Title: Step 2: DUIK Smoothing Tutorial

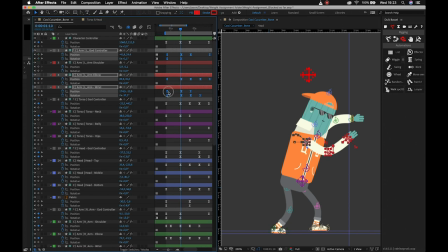And then I can shift them maybe a couple of frames out. And then I could do the same with my other arm. So I could grab the controller over there. And the reason that I'm doing this is perhaps just messing around with it slightly is going to give me a chance to make some better overlapping action.
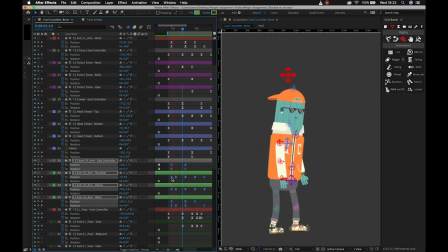Okay, so already not having everything occur at once, we do need to then adjust the timing of what's happening with that arm there.
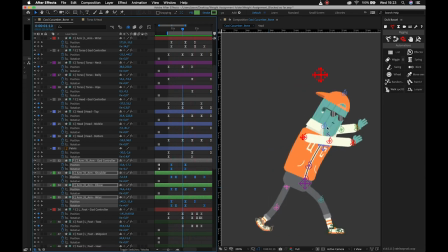But already because it's not occurring at the same time as the torso, we can then see that it's taking place,
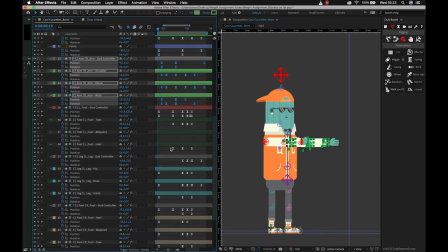sort of providing some nice overlapping action. Okay, so I'm going to do the same thing then for this leg over here, and make sure to do the same for the foot. Alright, because otherwise, it's going to break so let's just move like two frames down the line and then let's grab our pink leg we can grab
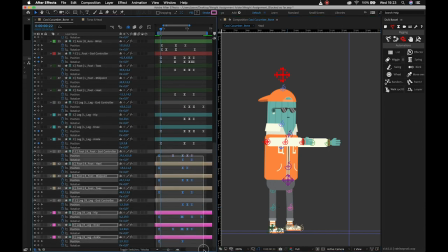our foot controller as well and let's move that by two frames or maybe three frames see what it looks like so this is just tinkering if you've got a strong idea of what you want to occur then you'll have a strong idea of what frames to move so this is again why you reference footage is so important. Okay, so already just by adding a little bit of overlapping action, it's looking a little bit better, could still definitely be refined a lot. But I think for the purposes of this tutorial, rather than having it go on for longer than necessary, we can just leave it as is.
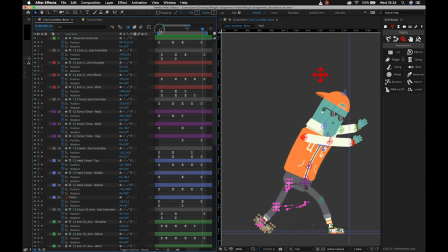Okay, so then let's dive back into our sort of first slice of animation. So that would take place kind of over here at this point. I'll hit N for NATO and that's just going to then lock me in this slice of animation.
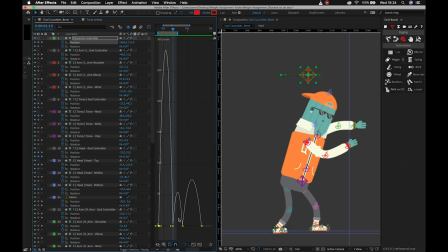Okay, so I'm going to dive in here and I kind of want my character and I can now just sort of like,
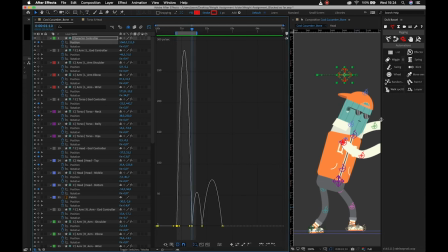let's make this a little bit smaller so that we can see our timeline a little bit better. So I kind of want this character to start off slow and then to like hit the imaginary object with a bit of force, right? So we remember that the peak in our graph editor is the main or the the sort of fastest point and then and the lower down we get are the slower points. So if I shift this out like so, I'm starting off slow, and then I'm reaching a peak of speed and then easing into it so that I'm not coming to an abrupt halt. Okay. And typically, I can then just take this like principle and apply it to everything below it.
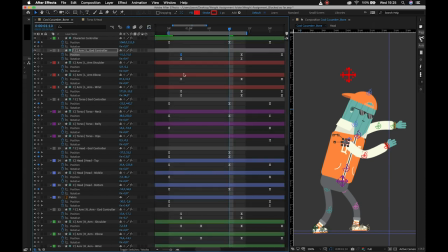Okay. So I'm just going to quickly do that now so you don't get bored with it. I would say that you could do it on multiple things at once. But like with After Effects, the graph editor sometimes just gets a little bit annoying when you try so here for example like you don't want to adjust
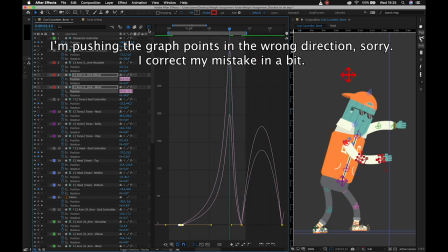any other keyframes that side and sometimes it does so yeah i'm gonna hit this up quickly and then i'll catch you guys on the other side
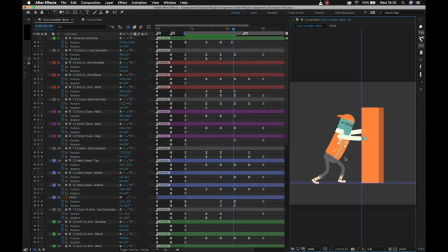and show you what it looks like okay so i've jumped into the other work file that is available in the folder that i provided you guys just to show I don't really have the energy sorry I'm like falling ill at the moment to put in the time and finessing that I would like
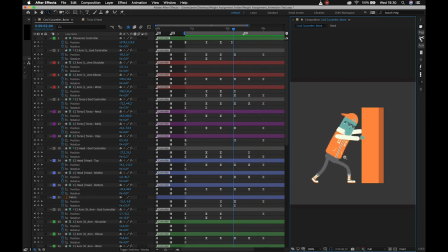to show you when it comes to like the actual motion so you'll see in this file that I have gone and added a little bit of anticipation so my character leans back and then notice how that sort of action takes place a lot slower right so over more frames than the next one.
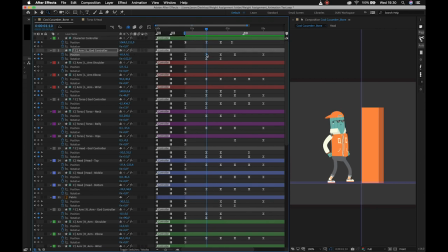And I've set the the next keyframes up in such a way that it's occurring quite quick at the beginning, as I said. And then okay, so that's the mistake that I made in the sort of last part, I sort of told you to push in the wrong direction.
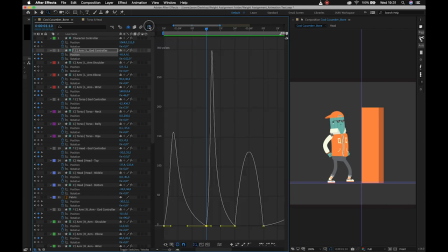So we're pushing it so that our peak occurs sort of fast, and then he eases into that position. All right. And then again, this could definitely use like a lot more tweaking than it currently has. But I think it illustrates the point fairly well.